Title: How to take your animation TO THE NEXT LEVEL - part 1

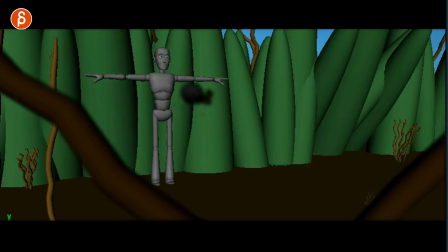413s
is kind of scared off by the background action we get with focus change character still
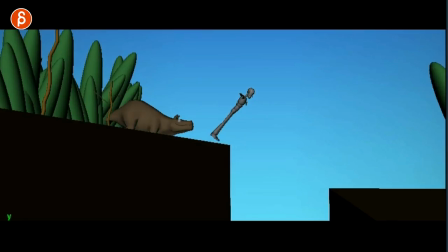418s
escapes the same creature same elements with the camera moves the landing all
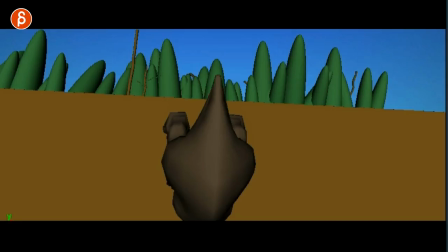423s
that is the same hand off between the focus here and as
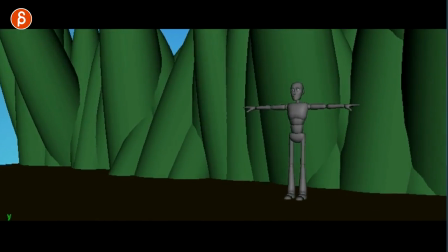429s
we think that the character is safe you have the surprise element of another
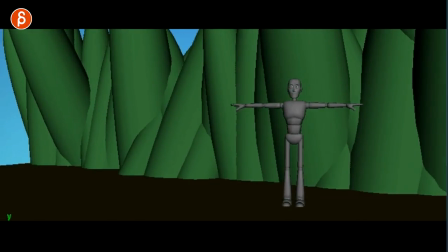434s
creature coming in and grabbing your character and you can kind of play with camera conventions where if a character is here right looking
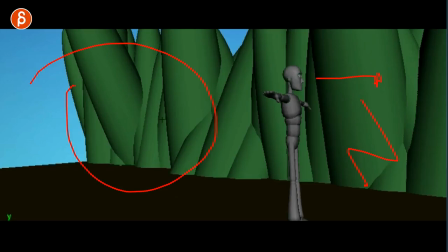442s
this way there is not that much room there's more room here it makes it a bit uncomfortable you would expect potentially something coming in here but then what you do
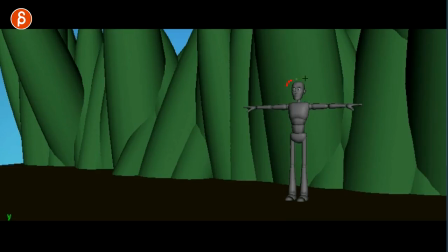450s
you turn around your character by 180 and you give this the classic look of right to left there's more room here it feels more comfortable
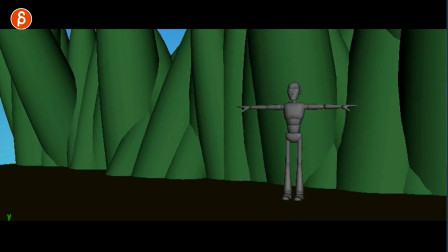458s
which then sets up the audience for a surprise because now out of nowhere this comes in and it would be less effective if it would come in from screen left it would come in much faster it won't be that much of a surprise grabs the character and then exits so again you can add all kinds of things to escalate the shot make it more interesting make it more crazy this might be too much for you and you know this is more complex in terms of creature animation but it could be anything it could be some monkeys running through and grabbing character or whatever maybe there's a sinkhole that opens and the character falls down so there are different elements that you can add at the very end for like one more thing a little button at the end for that extra little joke but as you add those elements you want to make sure that you don't confuse the audience so there's one more thing i want to show you in terms of well as we add camera moves and as we add more creatures what can we do to make sure that the audience is always following and not going whoa what is this and freaking out and stuff is just coming everywhere so i add this little circle with
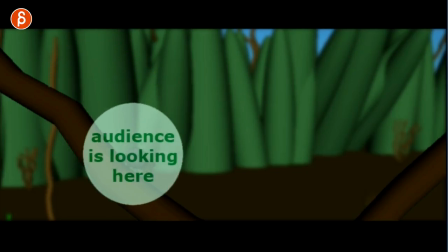513s
audiences looking here to show you how we can connect the shots and connect the actions so that the audience is not confused
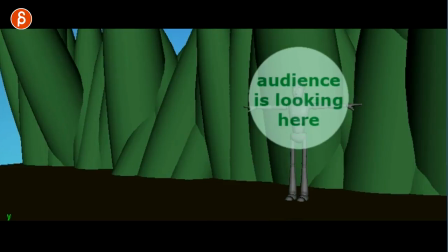520s
hopefully not confused you can always tell me what you think in the comments but here
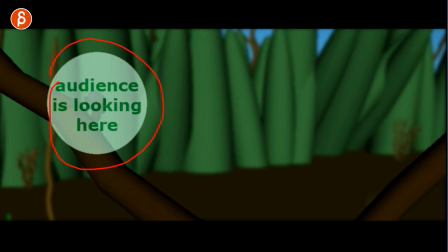525s
we go so i have this little creature coming down we're
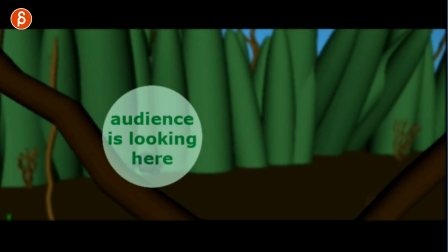530s
always looking at the creature and the creature ends up where the vegetation is moving
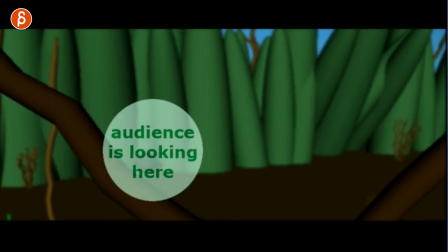535s
and the other character comes in so it's not as confusing as imagine
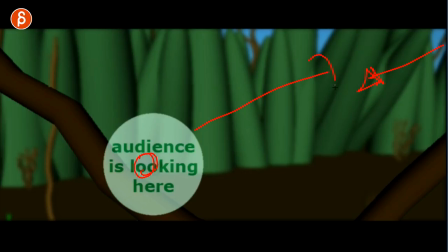540s
there's a creature here and your character would jump in from the right big surprise for the audience maybe that could be interesting but it would also be potentially jarring and confusing so i'm kind of guiding the audience with that little creature to where the human character comes in now at this point we
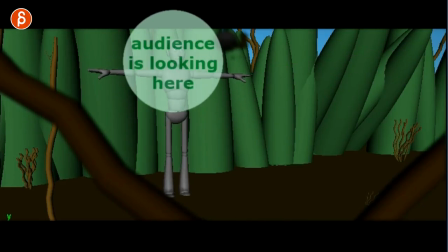557s
are switching from right to left as a bit of a change but at the same time there are eyes of the character and usually for an audience member you kind of look at eyes the moment a character covers his or her eyes or turns around we're kind of losing focus we're losing interest
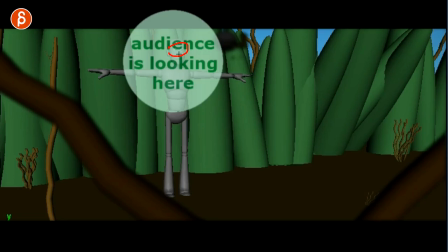571s
and we start to wander so in this case i'm using that to my advantage so you see the eyes of the human and as it goes off
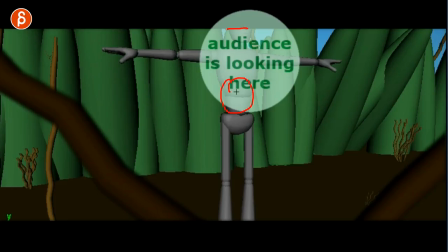579s
frame we're kind of losing focus in yeah we kind of not that interested in looking at a belly or you know legs and right when that
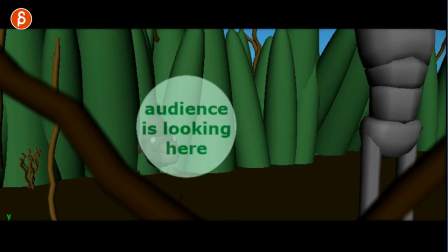586s
happens I'm introducing this new character where the focus
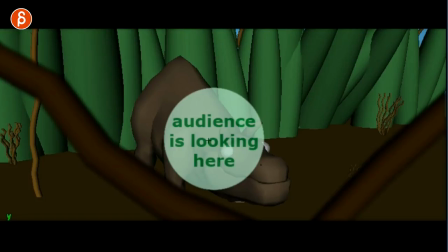591s
shifts and you can see where this character kind of ends we are again
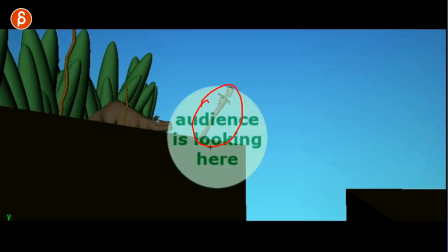596s
cutting to where this character is so it's not going from maybe we have the creature exit here and then the next shot the human is here that might be too much
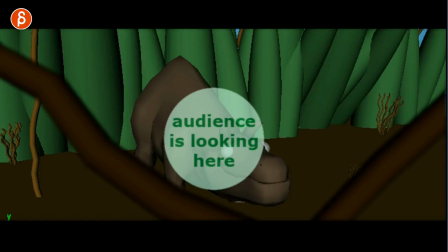606s
of a change for the audience so I'm trying to keep this pretty smooth for the audience in terms of where they have to look so creatures here here is the human
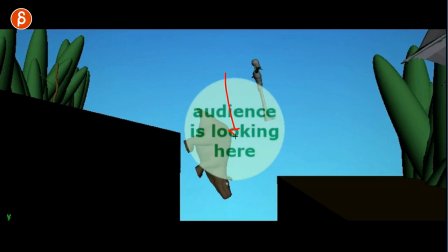614s
again we follow follow follow and again as they fall down camera goes down characters go down everything goes down and I'm keeping
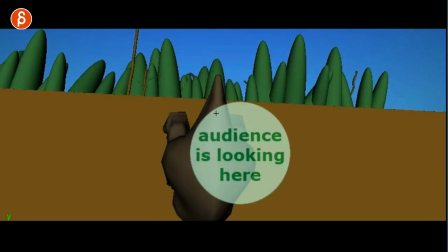623s
that action consistent this creature goes down and over the cut it's still going down the camera's going down but in terms of where we're looking it's pretty much
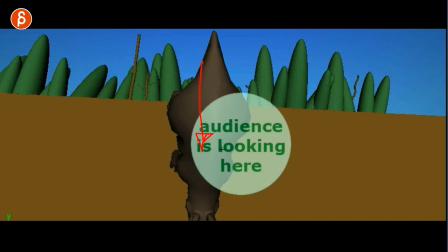632s
overlapping you don't want to be super 100 precise because then it feels potentially too artificial but that's just enough to go down and then as
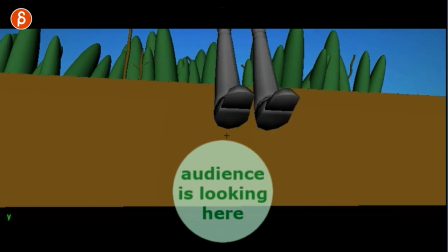640s
we lose the focus there's nothing to look at this comes right in for handoff and we can look here and i'm cutting a bit
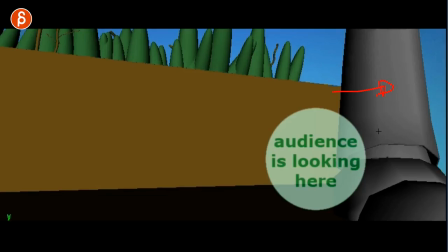648s
sooner here it's not a complete exit you might argue maybe you want to exit completely with the feet now if the character is actually getting up you know it